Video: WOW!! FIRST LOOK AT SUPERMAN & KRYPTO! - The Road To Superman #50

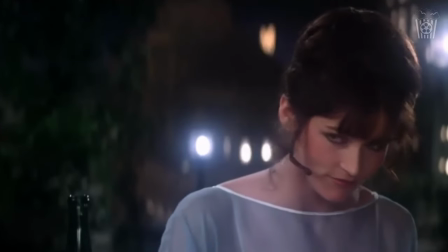Hey everyone, welcome back to The Road to Superman.
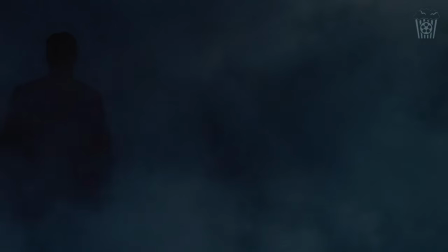This is episode 50, and I was really hoping this episode would have been in a few days' time for a trailer breakdown,
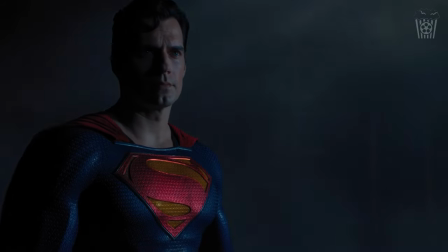but Gunn has decided to post some breaking news a few hours after my video went live. So today we are talking about the very exciting news that James Gunn has revealed,
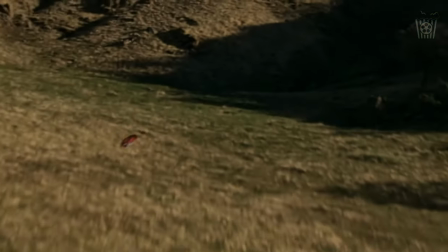which is that KRYPTO the Superdog is in the Superman movie,
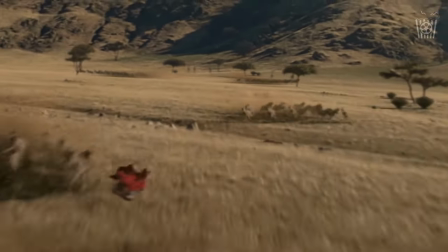and he has posted a video of Superman and KRYPTO looking down at Earth.
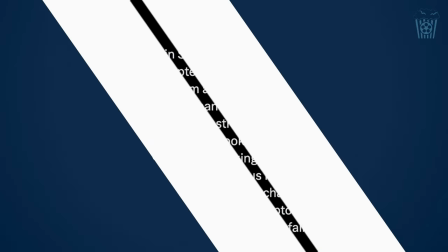So on Twitter, Gunn tweeted out, "KRYPTO arrives on screens in Superman this summer.
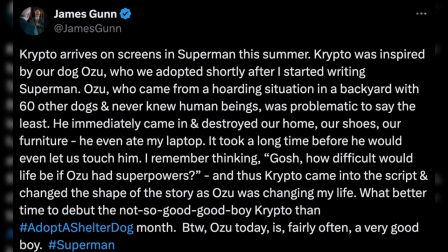KRYPTO was inspired by our dog, Ozu, who we adopted shortly after I started writing Superman. Ozu, who came from a hoarding situation in a backyard with 60 other dogs and never knew human beings,
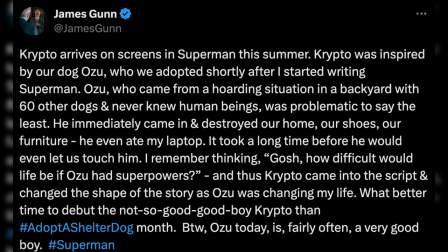was problematic to say the least. He immediately came in and destroyed our home, our shoes, our furniture. He even ate my laptop. It took a long time before he would even let us touch him. I remember thinking, gosh, how difficult would life be if Ozu had superpowers,
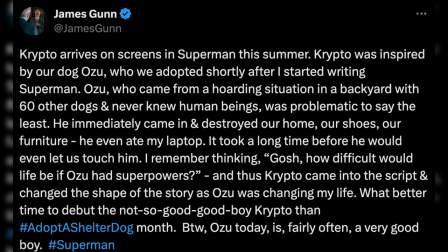and thus KRYPTO came into the script and changed the shape of the story as Ozu was changing my life. What better time to debut the not-so-good good boy KRYPTO than Adopt-a-Shelter Dog Month? By the way, Ozu today is fairly often a very good boy. Hashtag Superman."
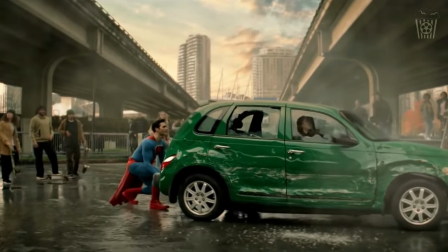Now, I love that caption because you feel the love Gunn has for Ozu and this movie.
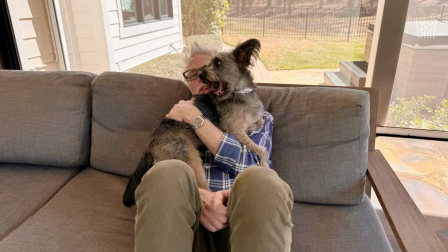And with this caption, he posted a photo of him and Ozu and another photo of Superman and KRYPTO from the comics,
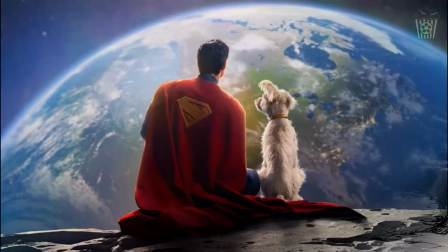and then also a video of Superman and KRYPTO looking down at Earth from the Superman movie,
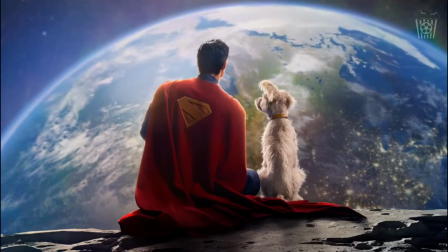clearly inspired by that Superman art. And wow, I actually love this.
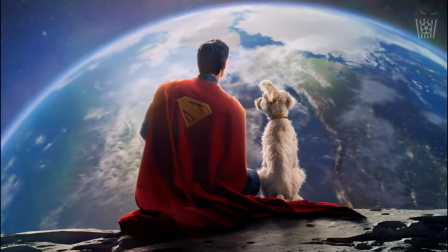I've always thought KRYPTO in live action would be cheesy and out of place and not work in a real life situation, but this isn't real life.
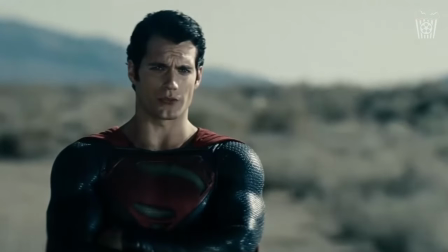I need to keep on reminding myself this isn't Cavill's Superman who was set in a real society, who's meant to be grounded.
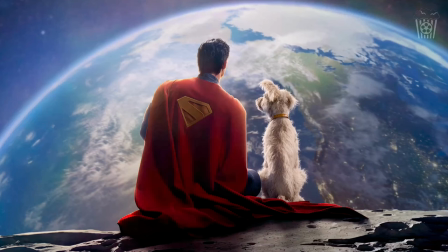This is a more comic accurate Superman where they explore the fantasy side a bit more. There is room for both, so this doesn't bother me at all. And I just love this shot. It doesn't feel like it should work, but I just love it. People always describe dogs as man's best friend, and Superman has his best friend in KRYPTO.
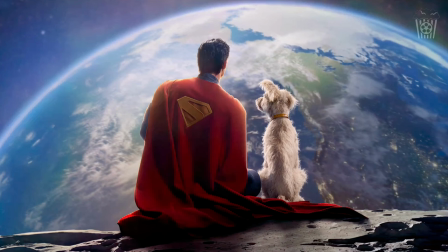Seeing that dynamic on screen is actually going to be really sweet and warm us to both characters, and we have never seen this in live action before. And hearing Gunn's comments as to why KRYPTO is in the movie, based on his own experiences on adopting a dog,
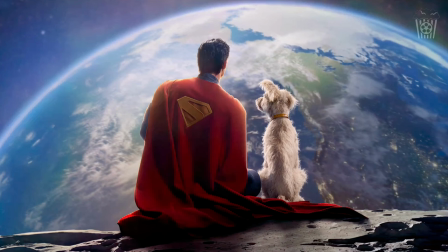just makes me feel closer to KRYPTO and understand why he is there and how he can enhance the story. Now let's take a look at this video in a different way. Not at the character announced, but instead the visuals, as they give us a clue as to how the film will look as well.
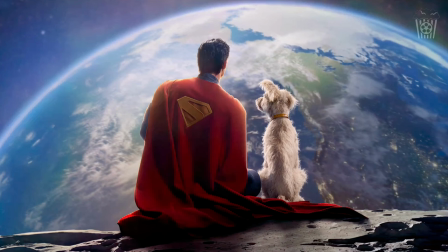So we can see very bright and vibrant colors. The red on the cape is really strong, and the gold on the back just looks amazing. And the sun on the shoulders really give this more bright and optimistic vibe to it. So we can expect the movie to have similar visuals to it, and that is great.
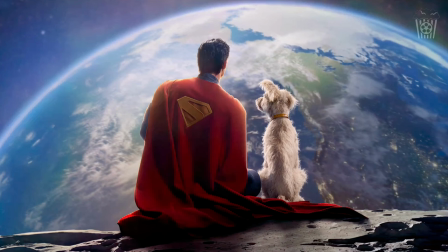I want a bright and vibrant Superman movie where the visuals look incredible. Now, my only issue with this, and I don't want to be too nitpicky if this is just for a promotional photo for this event and not actually in the movie, but it does feel like they're on a green screen sitting on a fake moon.
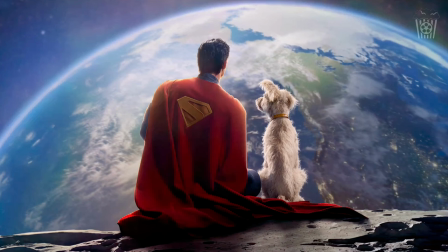For me, if I was able to change this, I would really work on making the shots feel less flat, which is unfortunately something the cinematographer seems to like to do, but the more depth there is to it, the less fake it looks.
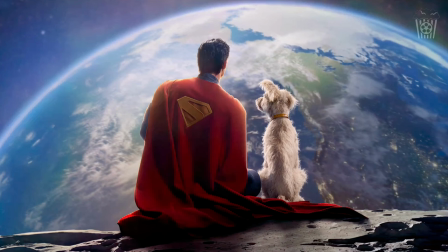For example, add some dust to the moon to feel less perfect or plasticky, so it feels like they're actually sitting on a textured surface. So this is an issue if this is a still from the movie or a promotional photo of how this scene will actually look, because if it is, then the movie is going to look very fake and cheap, which is not what they want to go for.